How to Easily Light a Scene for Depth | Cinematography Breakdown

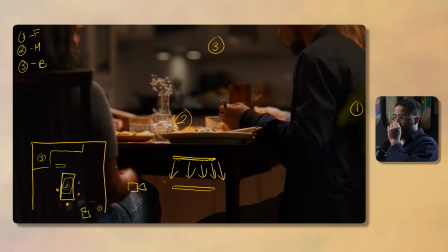[4:08]
That's the main thing that you want to do with these dinner time scenes. And that is giving my light all on my subject here, all over the table, and then highlighting the high parts or the parts that are sticking out when we talk about our talents and also just objects in general. So when you do top lighting, it's going to highlight everything that is basically on top.
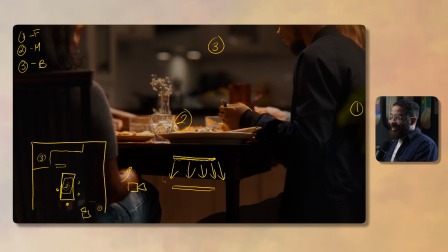[4:28]
That's what top lighting does. So that is exactly our light source, but I was noticing that this was a little bit too directional. It felt like a little bit too spotlighting, and there wasn't enough room. Because yes, all this light is coming off and then bouncing across all the other parts of the room and kind of reflecting and giving more and more ambience,
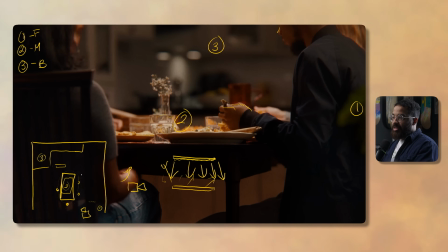[4:46]
but I needed more ambient tone. And the way that we did that is I like to bias my ambient tone so I can develop some more shadow and contrast. So that is a sky panel that is just pointed up to the ceiling. And to give you guys a reference of where these lights are kind of falling, we have that light mat right here.
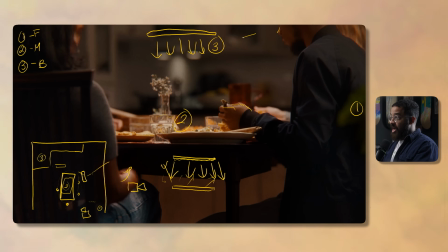[5:04]
Again, we have that grid on that, so we're controlling our spill. And then I'm going to add something that adds basically all that ambient and spill back into it. So we have our light mat, and this is set to 40%. This is a very old light, and this is set to 2700 Kelvin. So everything was on dials. It's not like aperture or Amaran fixtures, which are very easy to dial in.
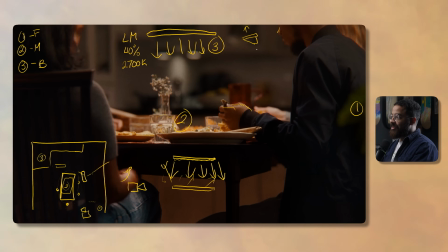[5:24]
So I just had my gaffer on that. And then we had a sky panel here set to 20%, and this is at 2700 Kelvin as well. And that is giving my ambient tone. And then you can see some of that ambient tone even on our actor's face there, and kind of giving us a backlight on his back.
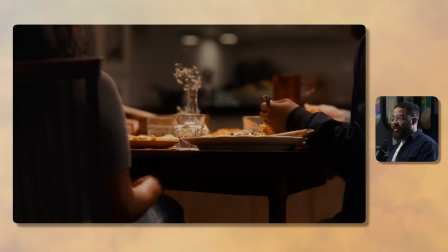[5:38]
I didn't want it to be completely directional and be very like moody, and we're dealing with this dinner time scene that is very like dramatic.
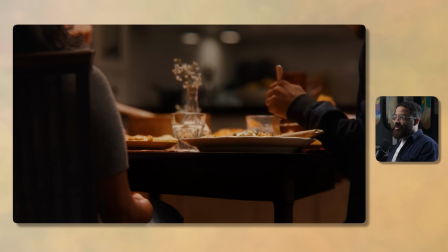[5:46]
This is a broadcast commercial that was done for the Raptors. So this is going to be feeling a little bit more lifted, a little bit more interesting.
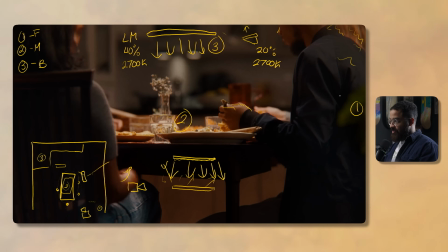[5:53]
And now when we talk about the foreground here, we just have some of that light spilling here and giving us a nice highlight. And then we go into the fundamentals of salt and pepper and checkerboard. We have this light, and then we have a little dark green there to give us some more interest. If this was just all one color where it's just light blasted at it, it would be really interesting.
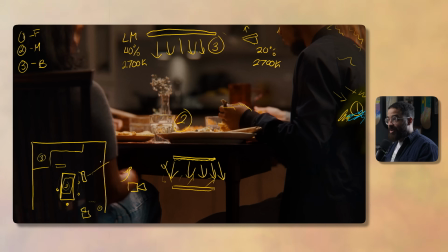[6:12]
It'd be a little bit weird. And the main thing that really separates a lot of people is lighting your background. And the secret is using tiny little fixtures. So I have a kit of MCs that I carry with me all the time. I live and die by these things. And you can actually see the edge of the LCD panel.
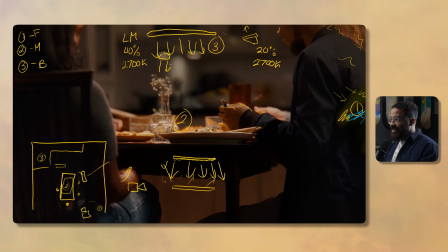[6:28]
But I have two MCs right here shooting light down into this. So if you were to look at the stove, there's an MC there, an MC there. And then I tried them in a different bunch of places, and it was just me with the director's monitor holding that while somebody was on camera. And then I put them into the glass cabinets, bounce it off the wall, see what really looked natural.
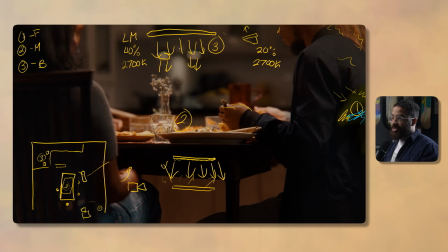[6:48]
And before you even do that, a big tip is to turn on the lights that naturally are there. So there was a stove there, so I just turned on the vent hood lights, and then they were just shining right down and giving me this natural vibe. And the director's like, I like that. That looks good, but it's a little bit too bright. Can we recreate that with the lights that we have?
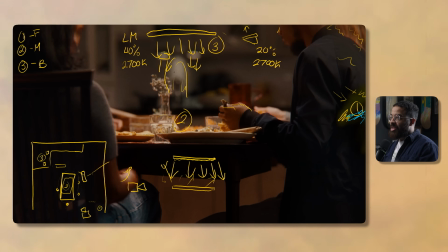[7:05]
And then I just put the little two MCs up there, and this is giving me that natural splash of light in the background. And this just gives me, when we look at this from a point of light and dark parts, we have some shadow here, shadow a little bit on her arm, a shadow under the table, and him here, a little bit in the background, and then basically in a bunch of different places.
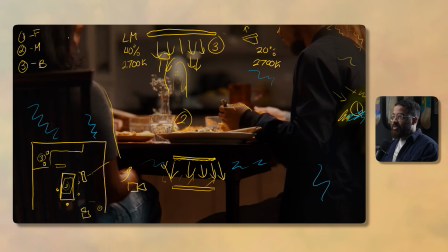[7:25]
And then we have these nice little highlights in a bunch of different places. So if you really want to analyze the past work that you've done, or even look at your image now and think about these, in this case, yellow and blue lines as light and shadow, this will give you a bit more really context in saying like, do I have enough interest here?
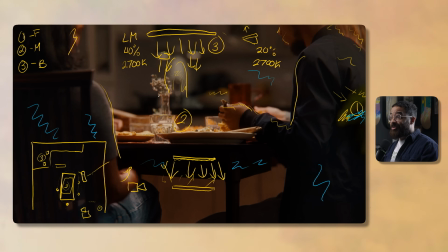[7:44]
And sometimes you can really overdo this and have too much. So it's little subtle things. Usually I have like two MCs in the background. I don't have a full kit of 4. That is a little bit too much, and it might be necessary for something that's very high key and lifted.
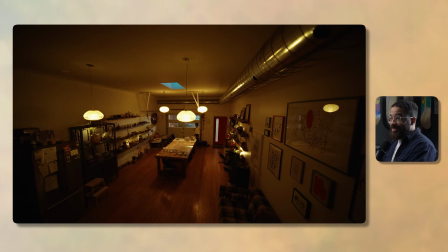[7:56]
But for this, it was absolutely perfect. And this is the perfect example of using a lot of small little light fixtures in this, and it works.
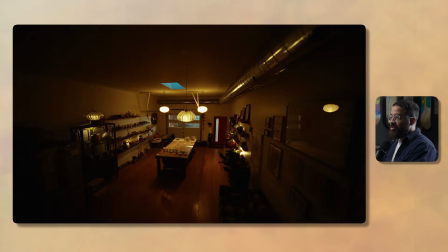[8:04]
It's not too distracting, it's not too glaring. We are dealing with a pottery studio here, and we use a bunch of different small little lights.